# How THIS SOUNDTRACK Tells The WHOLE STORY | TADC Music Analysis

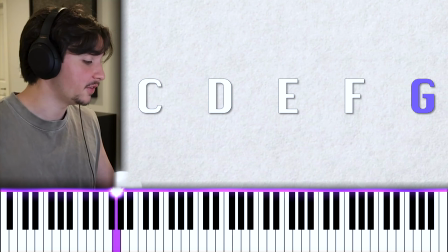[4:11]
C, because G is the 5 of C. 1, 2, 3, 4, 5.
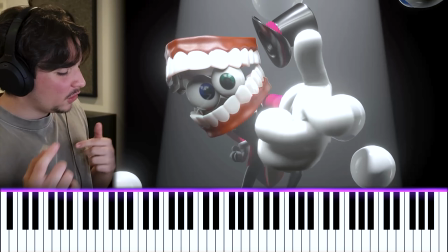[4:17]
Boom. Easy, right? Instead, we go another direction that adds a lot more tension to this.
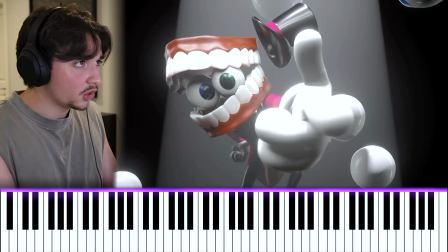[4:21]
We're gonna go up. Oof. We could still go home, but we don't.
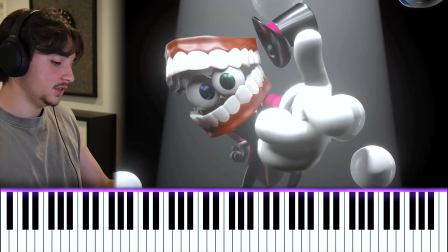[4:32]
Well, maybe we kinda do. Now, this is a 1-6 chord.
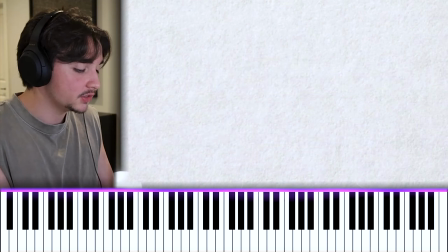[4:36]
Why does it have that sort of uncanny feel? Well, it's because we have all the elements of a C major chord here.
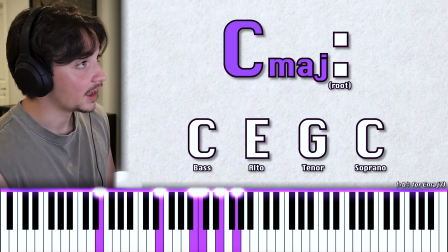[4:43]
We have all the elements of our home bass. But the left hand, the bass note, has gone up to the 3rd of the scale.
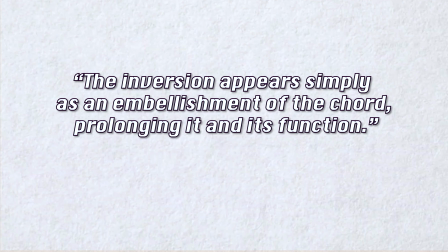[4:50]
Now, in theory, the 1-6 chord just means we're teasing the ending, but we're not actually going to get there.
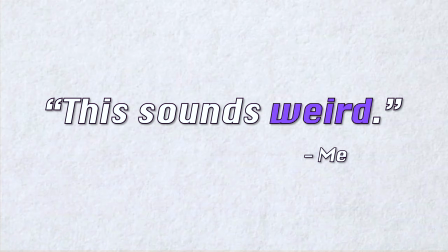[4:56]
But you don't really need the theory to kind of just tell. So we say, okay, come on, Kane, just bring us home.
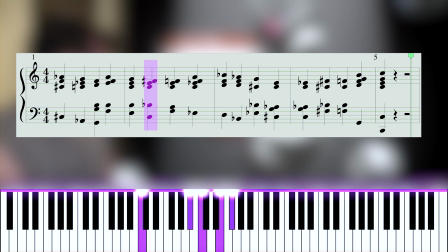[5:03]
And he says, okay. No, Kane, what? That's the root.
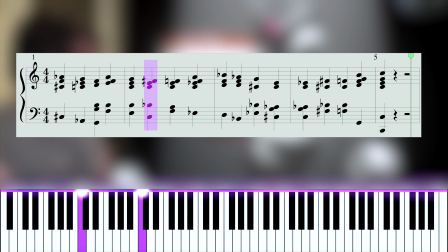[5:08]
It should sound good, but it doesn't. Ugh, where are we gonna go from here? Well, let's just try to make it a resolution.
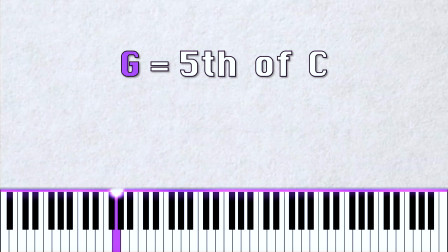[5:15]
I mean, if G was the 5 to C, then let's make C the 5 now.
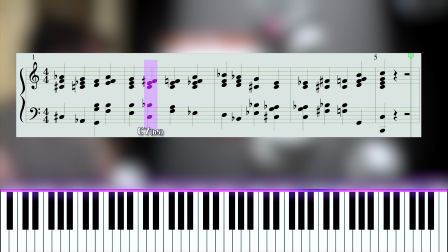[5:20]
And where is that gonna go? F. That's nice.
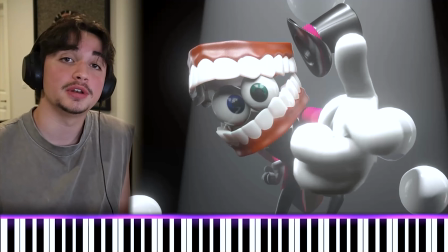[5:28]
Okay, Kane, you did it. We are now in F. Good? No.
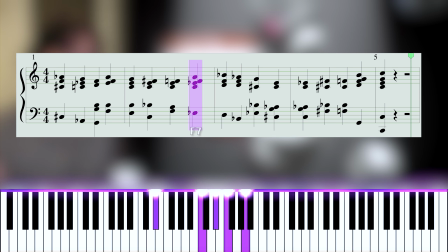[5:33]
He says, another 5-7 chord. Why?
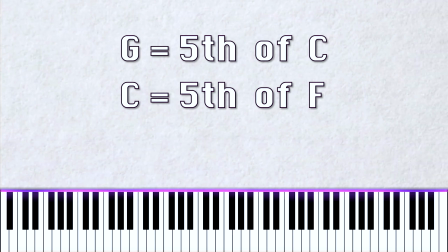[5:38]
Well, if G is the 5 to C, and C is the 5 to F, F is the 5 to E flat.
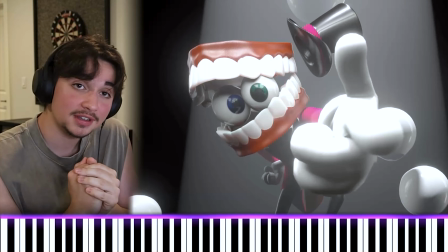[5:47]
Ah, yes, okay. This is good. Can we stay here, please? It's another 1-6.
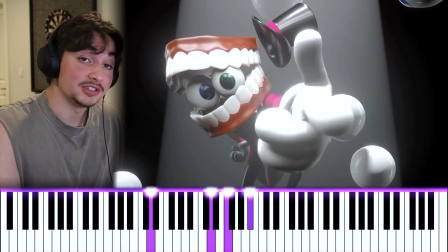[5:55]
Again, that sense of incomplete. Just like we did before, we're gonna go down to the root and the left.
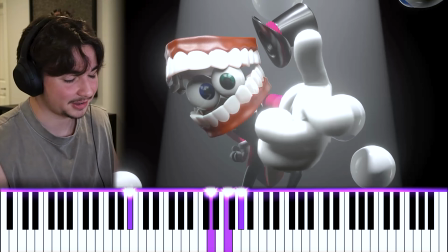[6:03]
But it's still... Oh, come on. It's another dominant 7th chord.
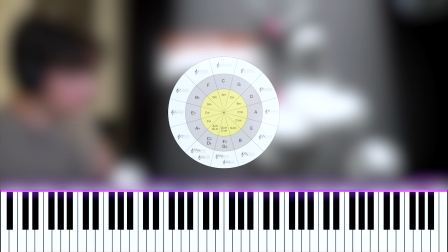[6:08]
Okay, so if G is the 5 to C. This is called the circle of fifths, and we're literally going through half of them in this progression.
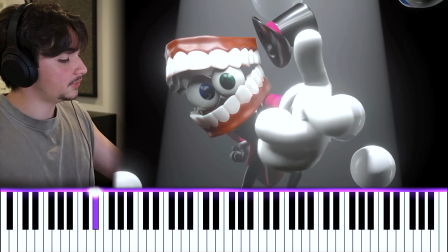[6:19]
E flat. Okay.
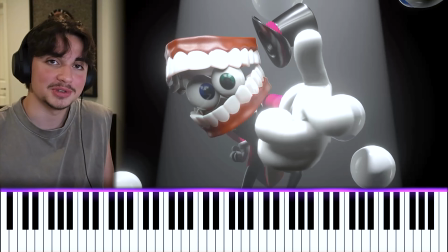[6:25]
Yeah, this is good. Thank you, Mr. TT Jesus, for giving us this nice resolution.
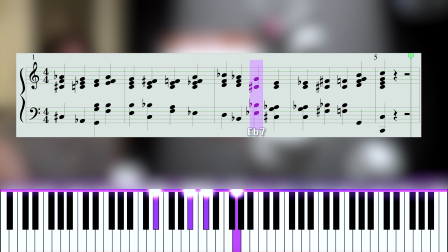[6:32]
What the fuck? Yeah, so now we're here. We went back-to-back dominant 7th chords because, why not? Decides to tease us even more with this fuck-ass chord. I don't even know what this is.
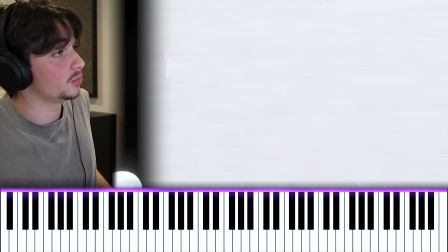[6:46]
Fine, so if that's another dominant 7th chord, that means we're gonna resolve as E flat being the 5 again.
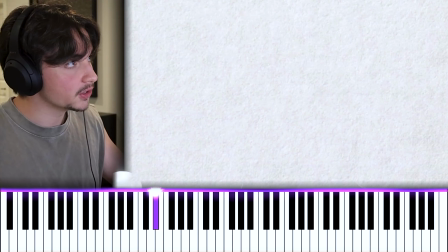[6:58]
Where is this gonna go?
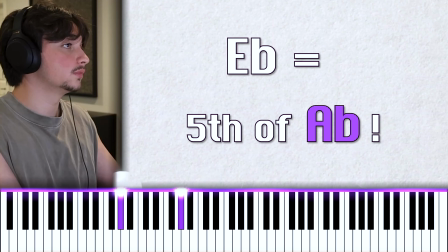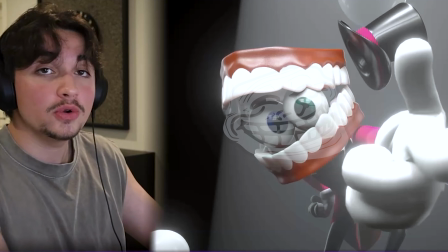[7:04]
That's nice. That makes sense, right? No! A flat.
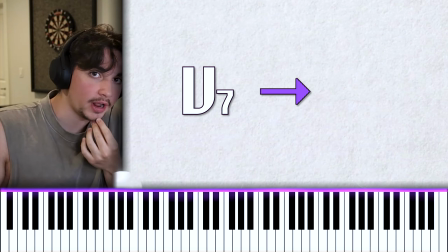[7:11]
6. This is the pattern that we're talking about. We set up as dominant 7th chord, and then we resolve to the 1-6, and it just keeps going on and on and on and on.
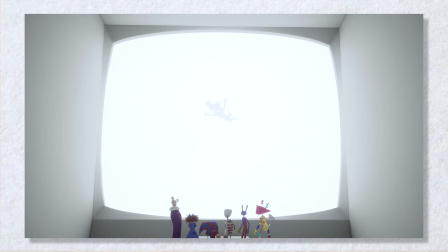[7:18]
It's that endless loop. It's this kind of fake-out cadence that we get everywhere throughout the show,
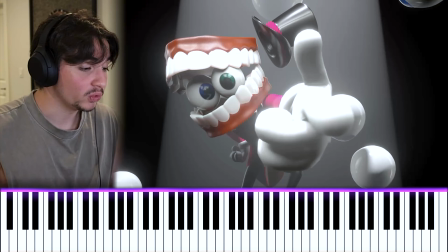[7:23]
especially in these important musical sequences like this, that really hammer home the idea of this is gonna sound like we're going somewhere,
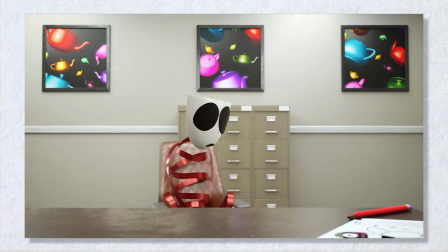[7:31]
but we never actually do, because Kane holds all the power.
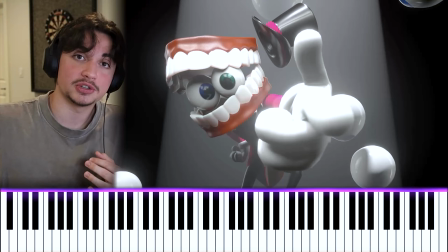[7:35]
And it's almost like a subtle foreshadowing, because this progression so far has shown us what it's like being in the circus.
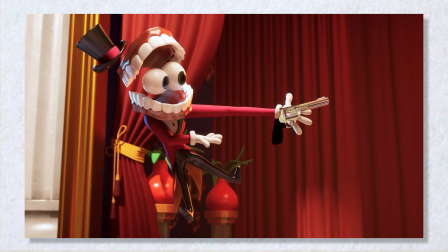[7:41]
He sets up an adventure, the humans don't like it. Okay, so we try something new. The humans don't like it. Okay, so we try something, and it keeps going.
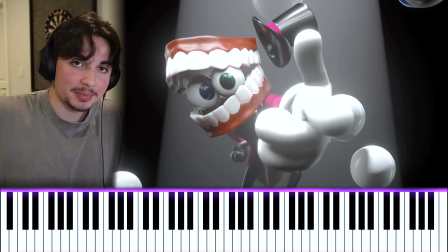[7:48]
It's that endless pattern of it sounds like it's something real. You could even match these 1-6 chords to specific moments in the show.
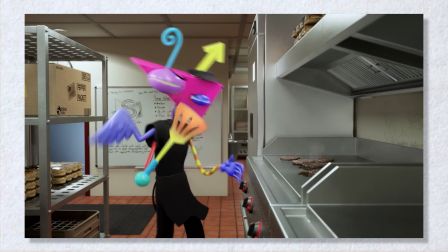[7:54]
Like the entirety of episode 4, you could call it a 1-6 chord, because it's got that sense of familiarity.
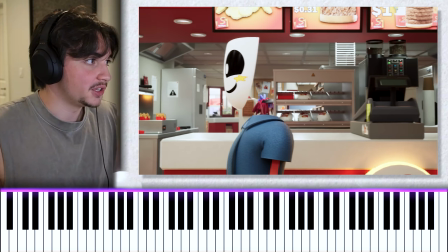[8:01]
That's why they went to the fast food place, is because Kane literally asked, oh, is this normal?
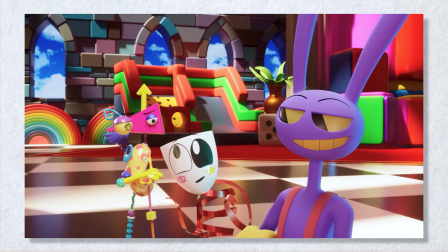[8:07] Is this what the humans like? Is this what you're used to? Well, I don't know what's normal to you people.
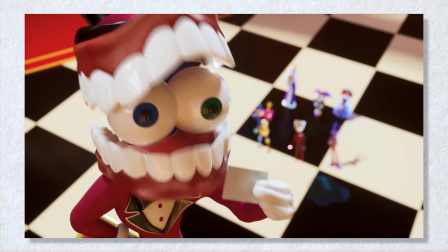[8:13] Let's have one where we all work at a fast food place. Is that normal?
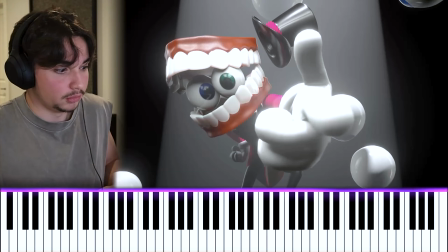[8:19]
Okay.